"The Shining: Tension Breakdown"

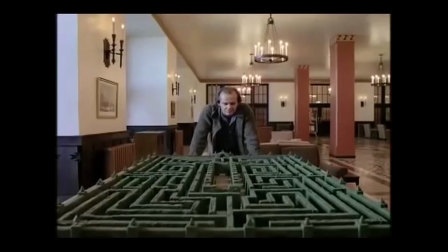The Shining, a film that requires little to no introduction.
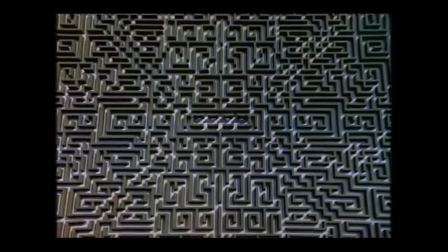Widely regarded as one of, if not the most innovative and intriguing horror film of all time, Kubrick employs many of his trademark techniques throughout this film.
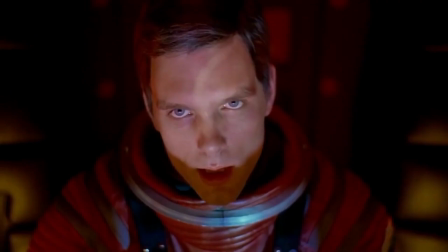From Kubrick's attention-grabbing use of one-point perspective to the eerie stare his demented characters frequently possess, Stanley Kubrick has multiple approaches that establish him as a unique director.
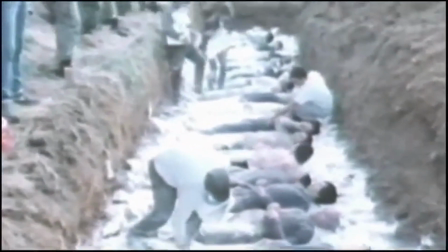The way that he builds tension throughout his filmography, just like many other aspects of his films, are reflective of his perfectionist personality.
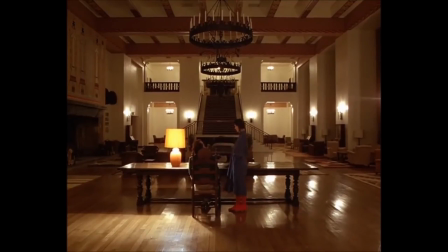This video essay will specifically look at the confrontation scene between Jack and Wendy in the rising action of The Shining,
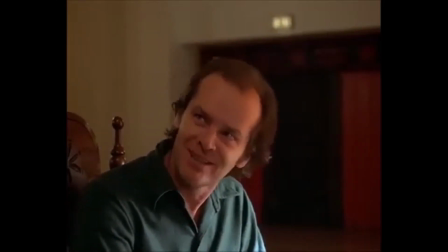and the three techniques that emphasize the suspense and tension of the scene.
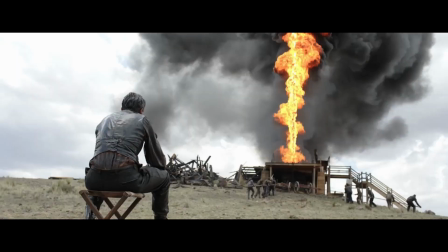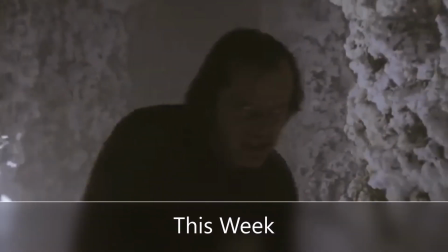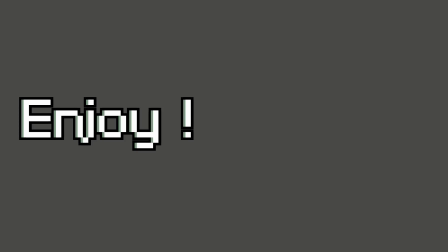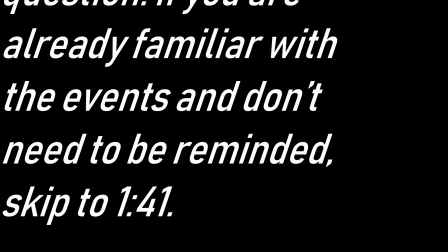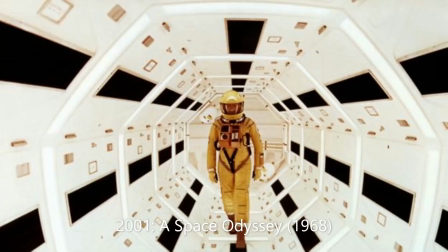The Shining is Stanley Kubrick's 10th feature film, and the first and only horror film in his filmography. Very loosely based on the novel of the same name by Stephen King, the movie follows Jack Torrance, a former teacher and writer who becomes a winter caretaker at the Overlook Hotel.
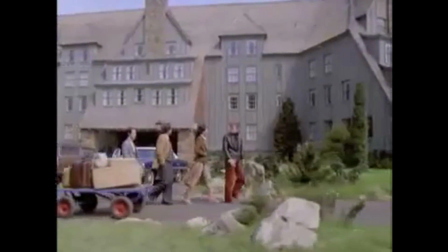Bringing his son and wife with him to the isolated hotel, the film is littered with occurrences that foreshadow the hectic third act of the film.
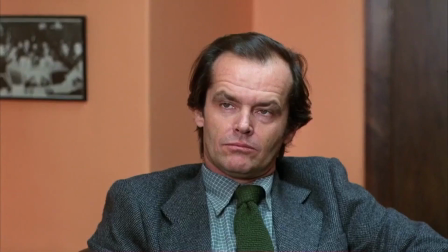Jack accepts the position because it will allow for him to get some writing done,
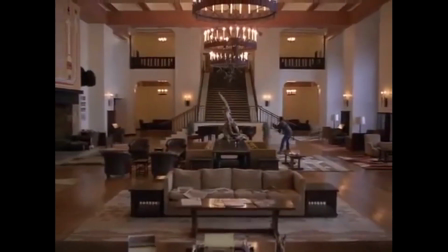but it is evidently clear that Jack's main focus is not truly his writing as he continuously procrastinates.
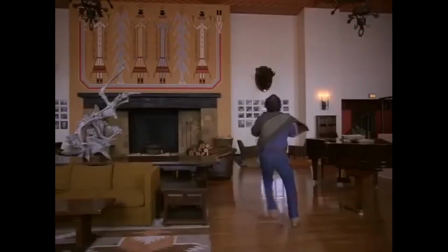As his writing proves unsuccessful and his son, Danny, has psychedelic visions,
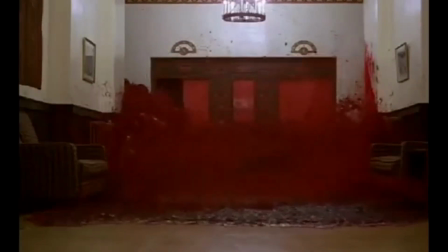Jack uncovers the supernatural aspects of the Overlook Hotel and slowly descends into a psychotic state of murderous rage,
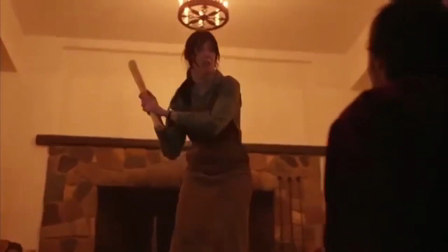which Kubrick masterfully expresses in the confrontation scene between Jack and Wendy.
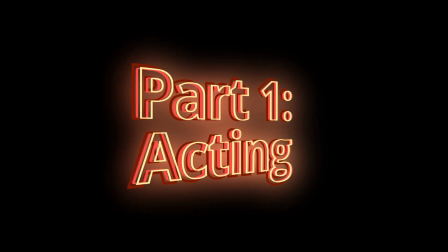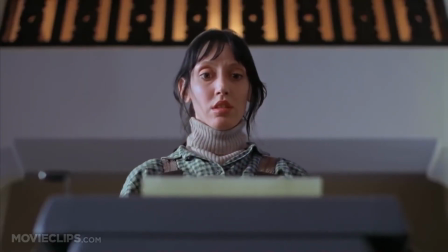A very underrated aspect of this scene, and The Shining as a whole, is Shelley Duvall's acting.
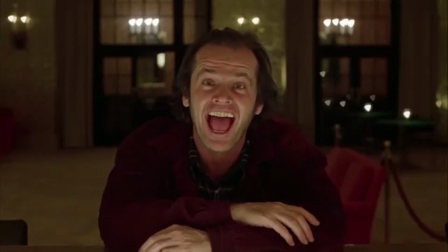As always, Nicholson does a great job in conveying Jack Torrance's insanity and the emerging climax of his descent into madness,
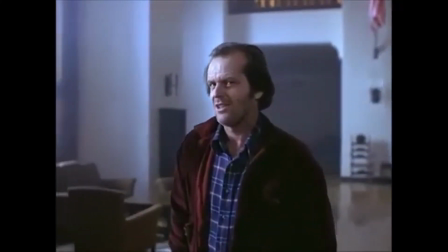but Duvall perfectly juxtaposes Nicholson's psychotic manner. As Jack calmly approaches Wendy, she reacts just as anybody would.
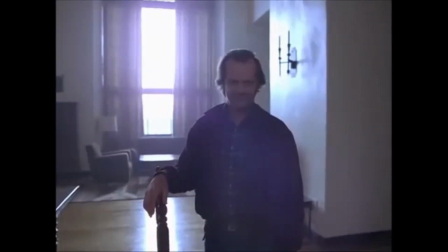Her frantic panic perfectly portrays the unexpected emotions of fear and reluctancy all at once.
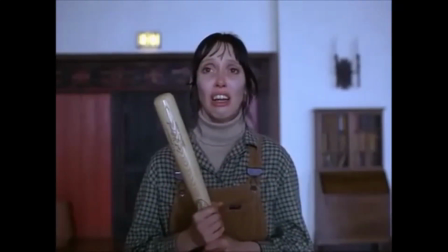She knows that Jack has gone mad and she wants to take her son to safety, but she also knows that there is no escape.
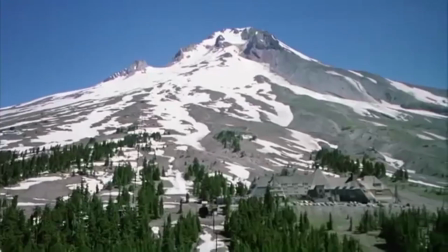The Overlook Hotel is miles and miles away from society, mentally and physically trapping Wendy.
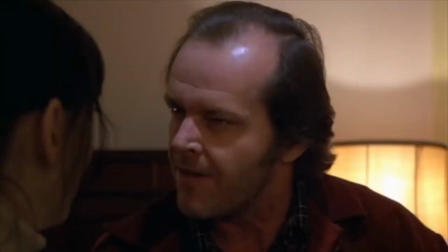Due to the hotel already being built up as an inescapable setting, and Shelley Duvall's acting which perfectly encapsulates Wendy's fear,
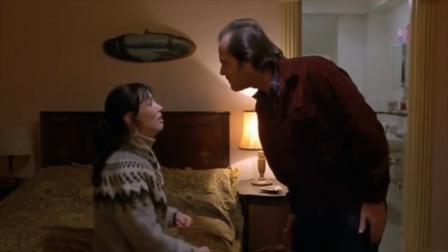this scene has the emotional and narrative components that heighten the tension. Even further, we can look at the subtle irony in the two opposing reactions.
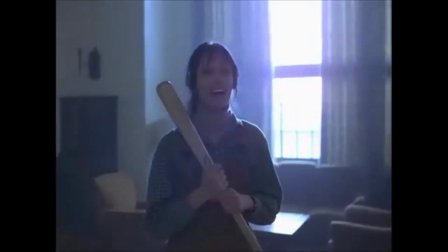Wendy, who has been built up as the only voice of reason throughout the narrative, has now broken down into tears,
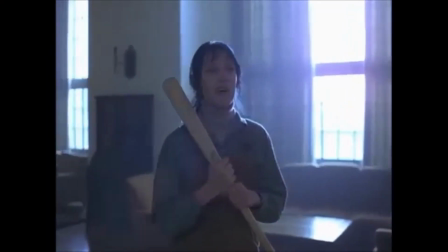while Jack, the homicidal maniac attempting to murder his wife, calmly approaches her as if nothing is wrong.
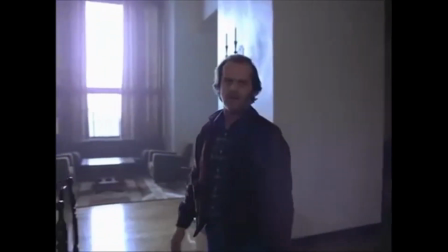Above all, the acting in any scene lays the ground for the tension.
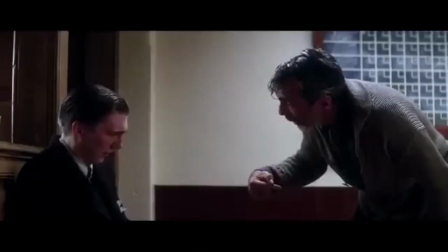When done badly, the acting can make a serious scene comedic, but when done believably, the acting will make the scene scarier because of the realism.
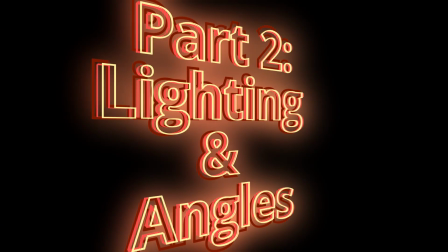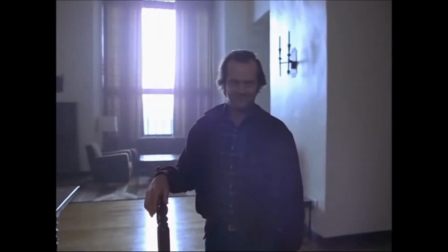The lighting throughout the scene encapsulates the state of mind of the two characters. On the right, Jack's only source of lighting is from a window which blurs out his face and makes him look unclear.
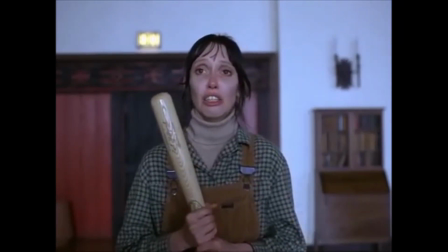The lighting depicts Jack's unpredictable state of mind, conveying an ominous ambience. On the other hand, Wendy's side is brightly lit, allowing for the audience to see her emotions vividly. With the strong lighting, she appears at once fearful, yet strong with the only weapon.
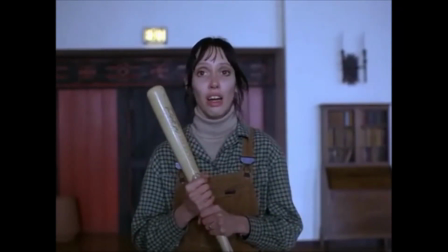Even though she has the upper hand, the duality of her emotions and her lack of help due to the isolation causes her fear.
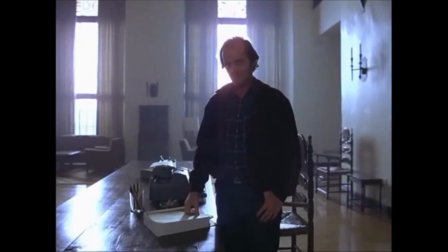Throughout this entire scene, Jack's out of focus and ominous lighting opposes Wendy's clear and bright lighting,
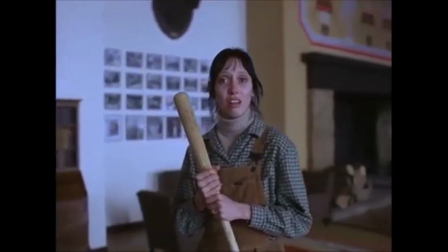depicting the distinct values and intentions of the characters, Jack being ill-intentioned and Wendy being pure of heart.
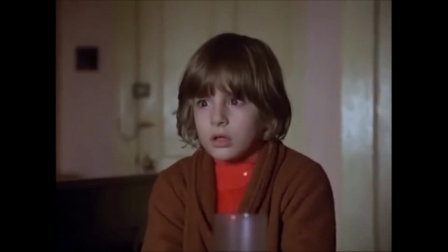The acting that I previously talked about simply enhances the contrasting lighting of the two characters.
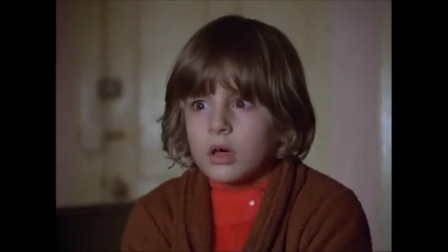In addition to the lighting, the position of the camera plays a key role in establishing the character's psyche.
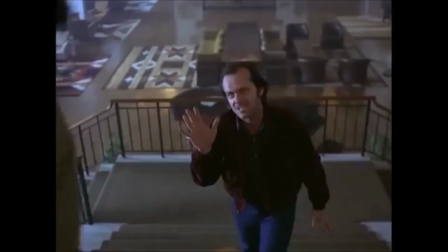Throughout the entire scene, Jack is never shot from a low-angle perspective. On the other hand, Wendy is always in either a low-angle or eye-level shot.
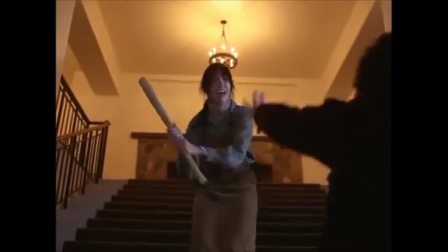While it seems that Jack is truly in charge due to his verbal abuse, these details suggest otherwise.
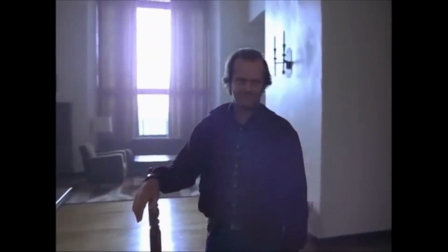Nonetheless, the verbal exchange between the two characters continues to imply that Jack has the advantage, Jack speaking coherently while Wendy stutters and cries.
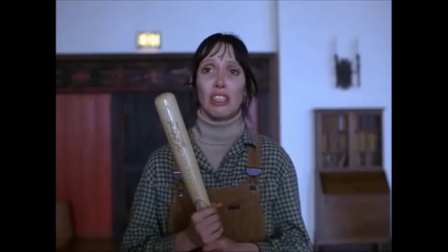Yet, it is one prop that explains why Wendy truly has the upper hand in this scene: the bat.
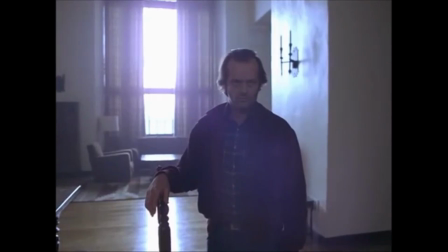From the moment in which Jack catches Wendy going through his deceptive script, Jack is unarmed.
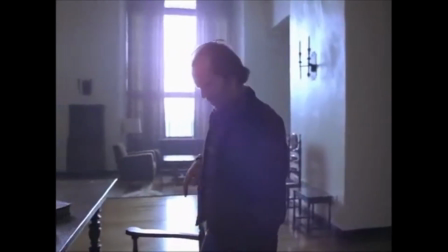This creates a sense of assurance to the audience, showing that Wendy has the option to avoid being harmed and attack back.
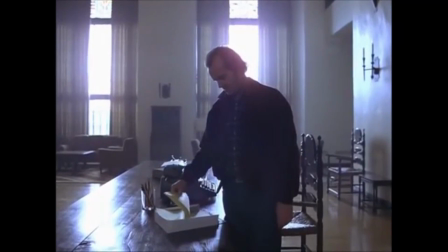However, it is Wendy's reluctancy to do so that increases the tension.
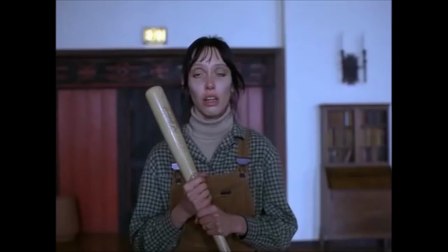Tension is more about the buildup of suspense rather than having the action occur, and this scene exemplifies that necessity.
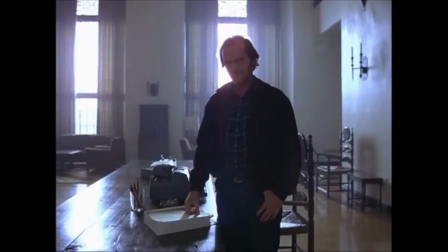For about 5 minutes, the audience is subject to the prospect of violence, and this prospect is one that has been built up throughout the entire film.
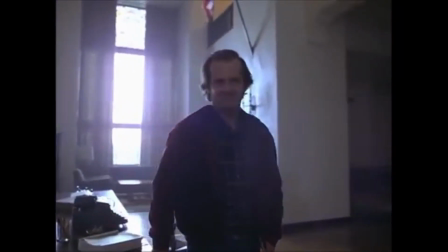Up until this point in the movie, there has been no violence on screen from any of the characters,
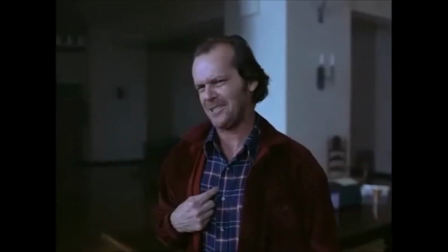building up tension not just for these 5 minutes, but for the past hour and 25 minutes.
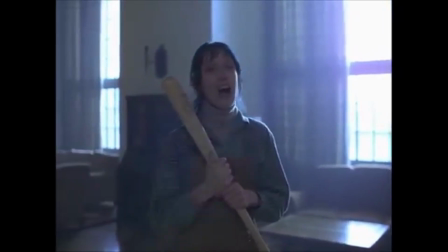At this point, Kubrick's willingness to wait pays off as the audience is on edge, awaiting the climax.
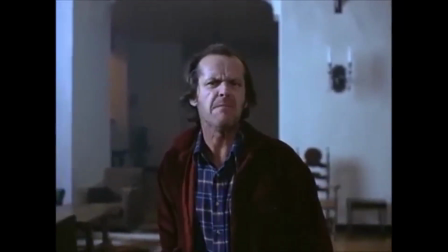In this scene, Stanley Kubrick's use of lighting and the believably fearful acting from Duvall and Nicholson play key roles in creating tension.
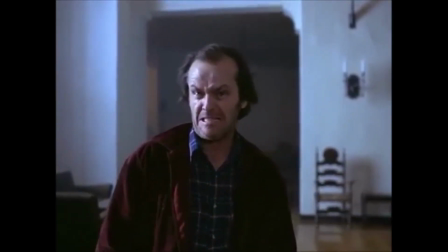But it is the following technique that makes this scene one of the tensest of all time.
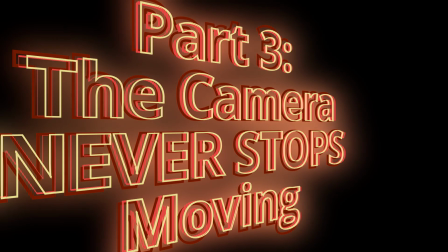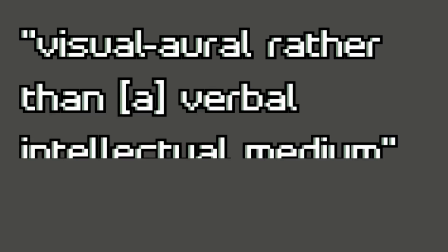According to film composer Lawrence Rosenthal, film is a visual oral rather than a verbal intellectual medium,
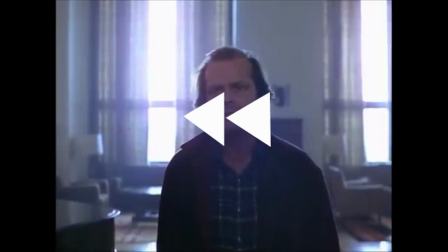and the movement of the camera plays a large part in the visual aspect of film. For 4 minutes and 18 seconds, the camera continuously moves with the characters in this confrontation.
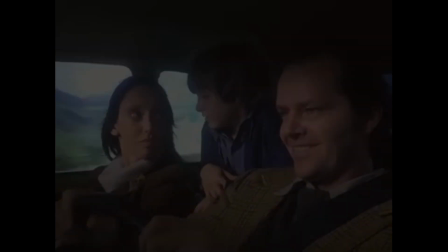This constant movement signals that the violence is now inevitable, and as the audience realizes this, so does Wendy.
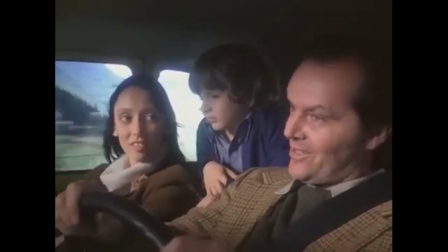Jack's verbal abuse is beginning to eerily evolve.
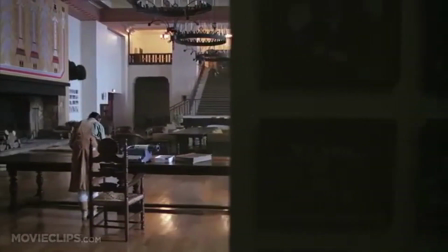From the moment in which he walks away from his desk towards Wendy, the camera moves with the two characters alternating between eye level and over-the-shoulder perspectives.
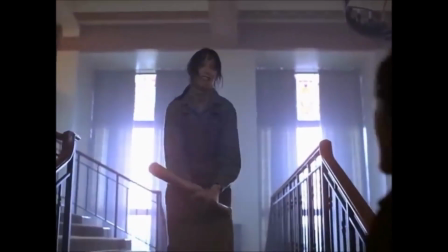As aforementioned, the camera continually moves from this point on, immersing the audience into the action.
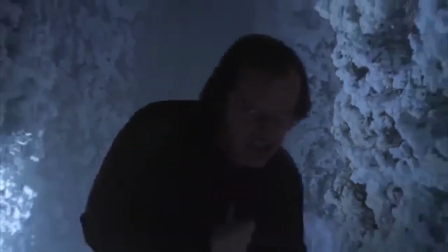Keep in mind that this constant camera movement differs from the tracking shot which Kubrick uses later in this film.
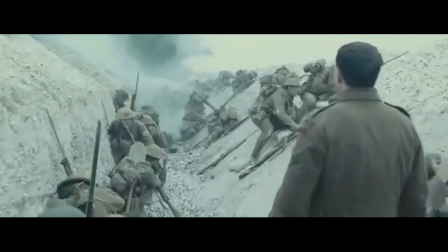While tracking shots are used solely to attract visual interest, this scene uses the alternating movement to immerse the audience in the confrontation and create a sense of urgency.
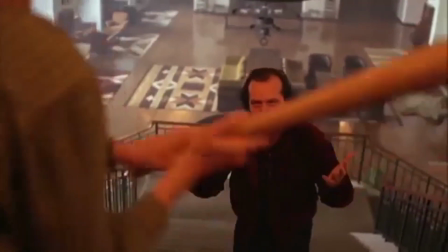The camera keeps on moving as the threat of violence becomes more and more evident and Wendy realizes that she must do something.
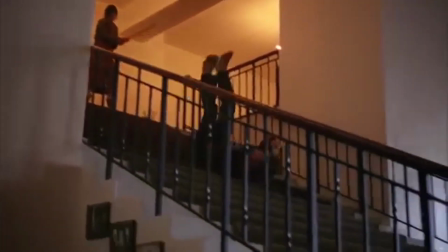And then the camera stops, simply panning over to show Jack's body falling down the stairs, fulfilling the promise of violence which tension creates.
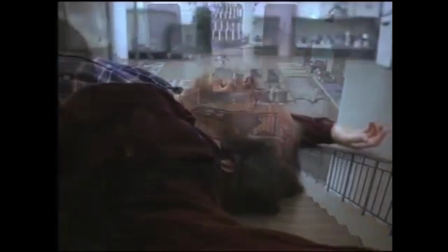Overall, there are many aspects of this scene, and The Shining as a whole, that makes it a masterpiece.
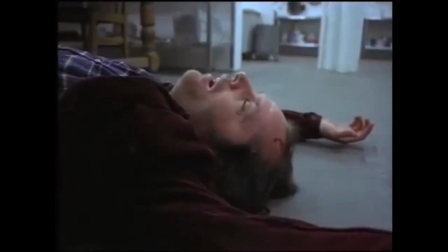But the acting, lighting, camera angles, and camera movement are the four techniques that establish this scene as a masterclass of suspense and building tension.
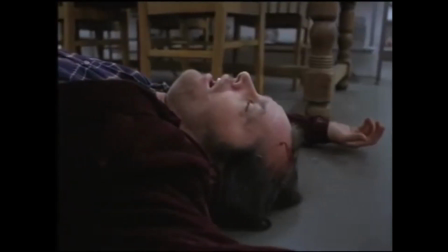All of these aspects add on to the very unexpected realism of this film,
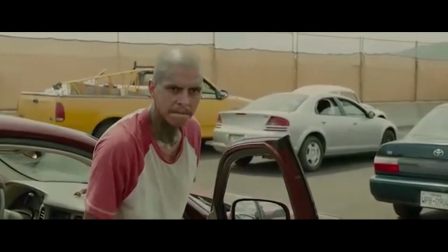and that is why this is a scene that goes up there with the Sicario highway scene as one of the tensest of all time.